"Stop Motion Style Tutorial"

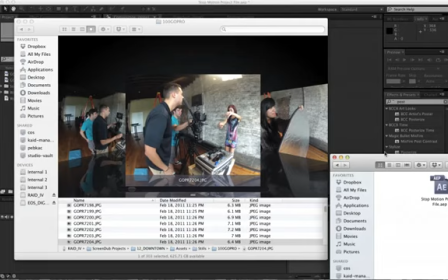0s
Hey guys, what's going on? This is Adam Everett Miller with AETutsPlus.com, and in today's tutorial I'm going to show you how to create a kind of a stop motion style that you can use
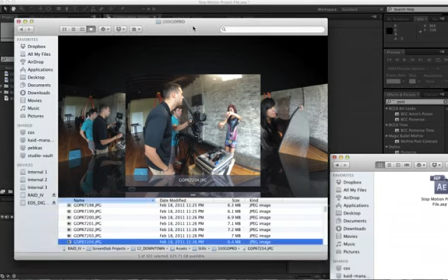8s
for a behind the scenes video or any sort of a project. I don't know if you've ever been looking through pictures in Finder here
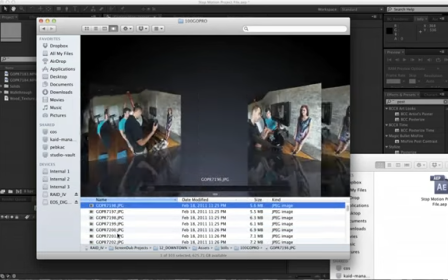16s
on a Mac and just kind of notice how if you play back pictures quickly, it almost gives the illusion of life, almost as if they're animating it.
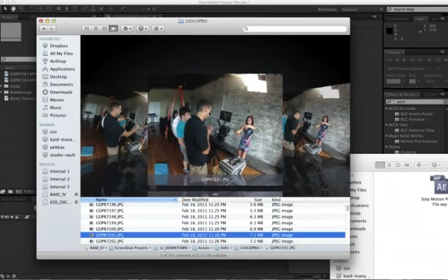25s
You'll notice this a lot when you're doing like an actual portrait where maybe you have 50 of the same picture but just slightly different.
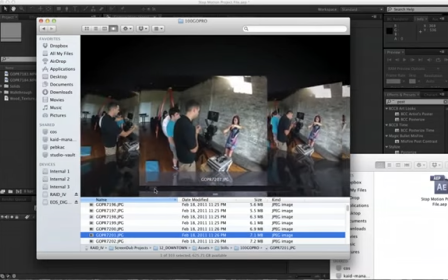32s
You go to play through them really fast and it almost looks like it's animating. It's often kind of funny if people are given different reactions or whatever.
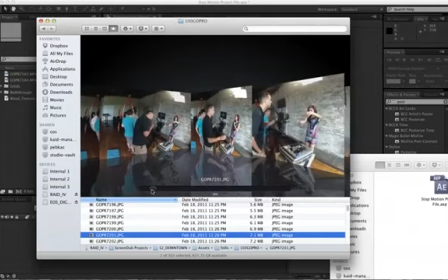40s
It kind of simulates as if this is almost is an animation. I mean, really, that is the essence of what we do here.
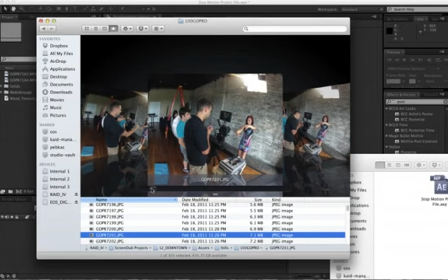46s
It's, you know, a number of stills in order, you know, which gives the illusion of life. So I kind of thought to myself, can I almost reverse engineer this, and instead of making stills look like they're moving, can I take video and make them look like they're stills, and not fully stills,
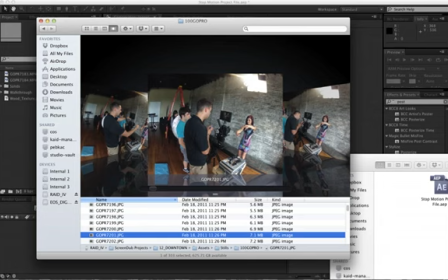63s
but as if they are still frames or still moments, which are then compiled together to more create this sort of a look.
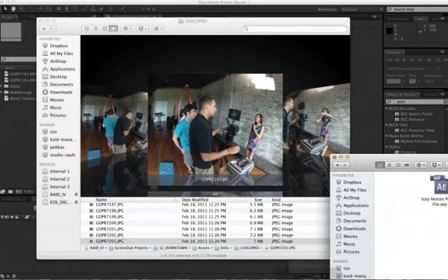70s
So as you can see in the preview here that I created,
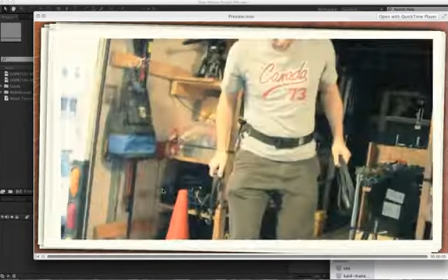77s
this was all shot with video, and I thought, okay, I'm just going to shoot video so that I don't have to worry about actually taking still,
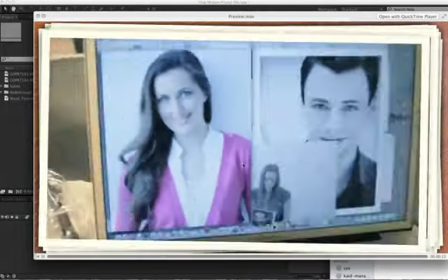84s
you know, 100 times, and then later I can worry about breaking it out and making it look like little instances of an actual specific photograph.
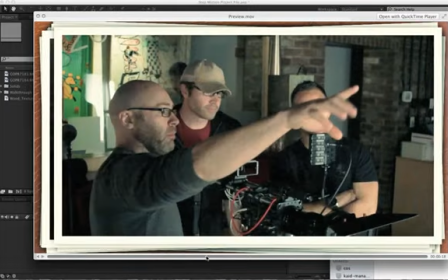92s
And my goal was to try to, you know, compose it well so that at any time it looked like, okay, this could be a nice still frame, or this could be a nice still frame,
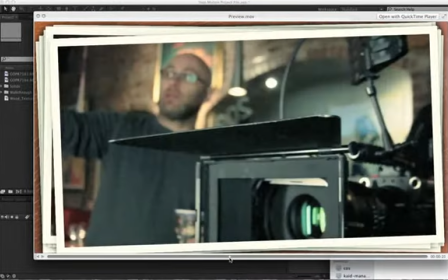100s
and whatnot. So I'm just going to walk you through this style a little bit.
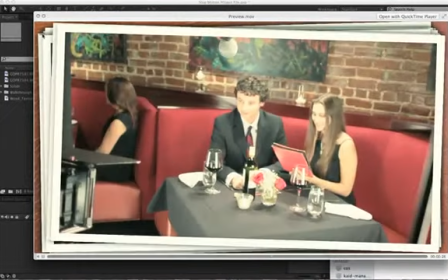104s
Also have kind of this repeating edge here, as if, you know, as the pictures are fading in the background, to make it look like it's photos being stacked upon each other.
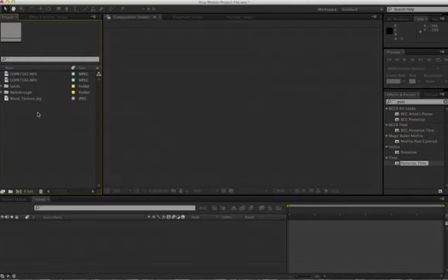112s
So that's what we're going to create. So I'm just going to take, I got 2 clips here.
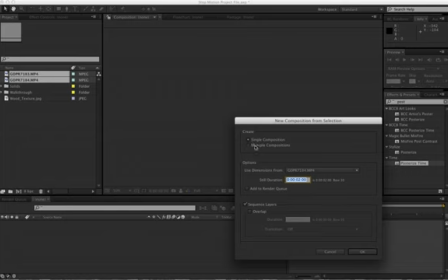118s
I'm going to take a couple clips from a recent shoot. I wanted it in a single composition. I want to sequence my layers.
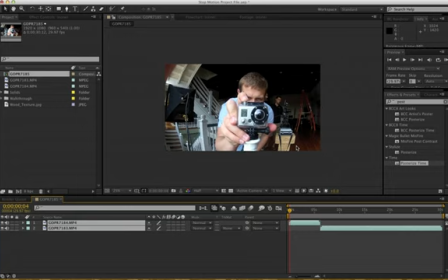125s
And if I play back my video in real time here, you can see that it will play smoothly, of course, because it is video. So what I want to do is, first off, there is this plugin.
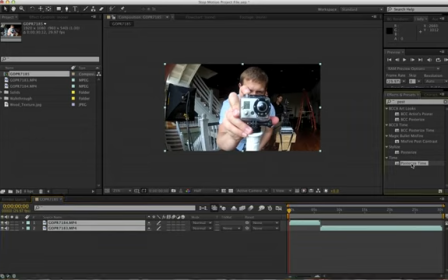139s
I have it kind of typed in here already. It's called Posterize Time. What that does is it essentially just changes my frame rate. So I'm right now at 24 frames per second. I can drop that down to 1 frame per second, and then let's take a quick look and see what that does.
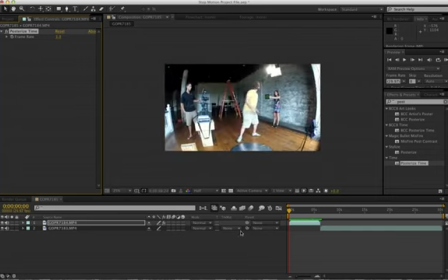153s
Basically, it means that for every second in the
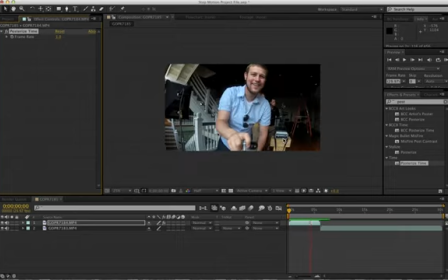158s
timeline, I get 1 frame, and it actually takes an instant at that point. It's not that it plays my first 4 frames of the video and drags it over there. It's not slowing it down that much. It's just sampling and grabbing, snagging a frame there, snagging a frame there, snagging a frame there.
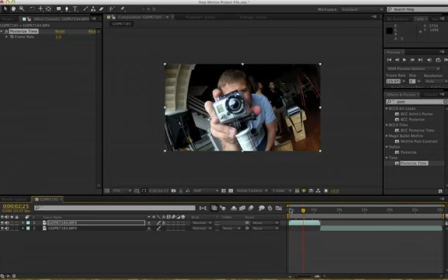174s
Okay, so this is what I want to do, but I don't want to do this quite yet.
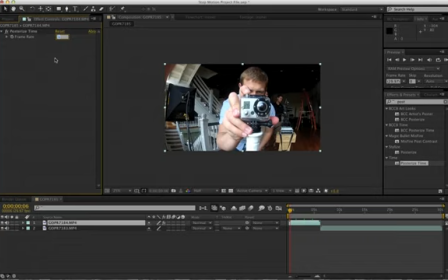180s
First, I want to add the style. Well, and just so I can show you the example, if we were to bring it up to 6, then it's not quite as extreme, obviously. It's going to have a little bit more of a jittery feel, which is what we're going to want to go for. So, all right, let's get rid of that for now.
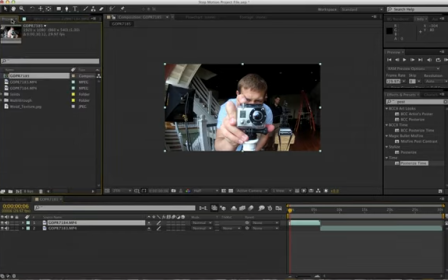196s
And just for clarity, I'm going to rename this comp to main comp. Okay, and then let's go ahead and take both of these guys, and I'm going to pre-compose them.
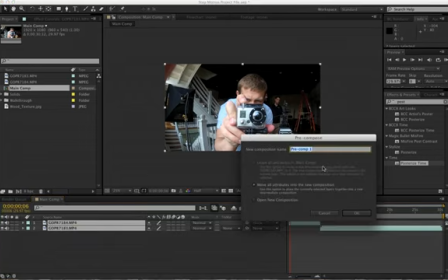207s
Drop it in a new pre-comp,
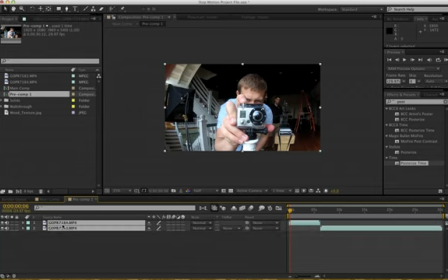210s
and let me double-click, and let's take these guys and scale them down just a little bit, maybe to like 88.
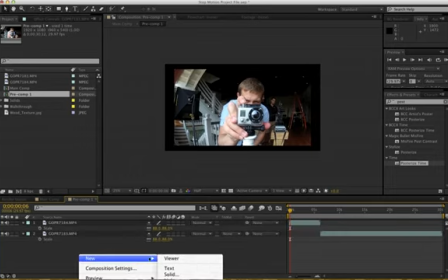218s
Then let's create a new solid. What I'm going to do is just kind of create the style of the photo background.
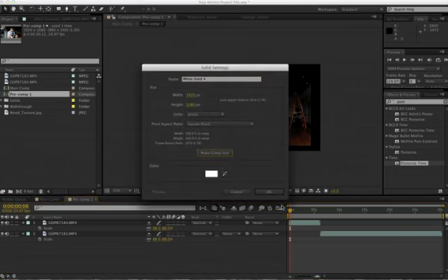222s
So we'll have a white solid. I'll drop this behind it.
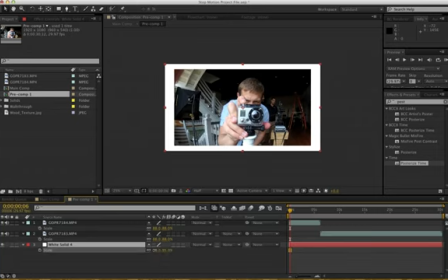227s
And I want to scale it down similarly, not 100% down to the, you know,
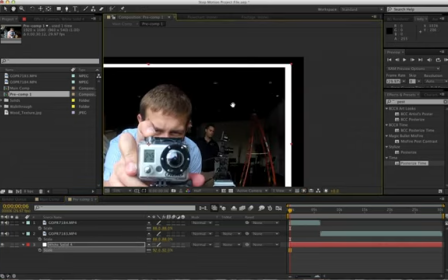232s
not all the way down to 88, but just enough so I have kind of a little bit of a border on the edge here.
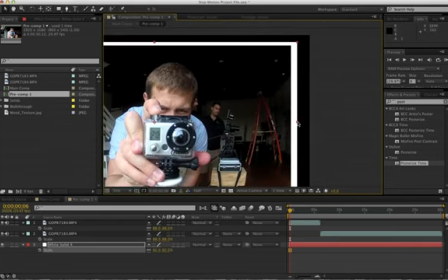238s
Well, of course, it's going to scale the top a little less than the side. So let's bring this in because we want a nice even edge there.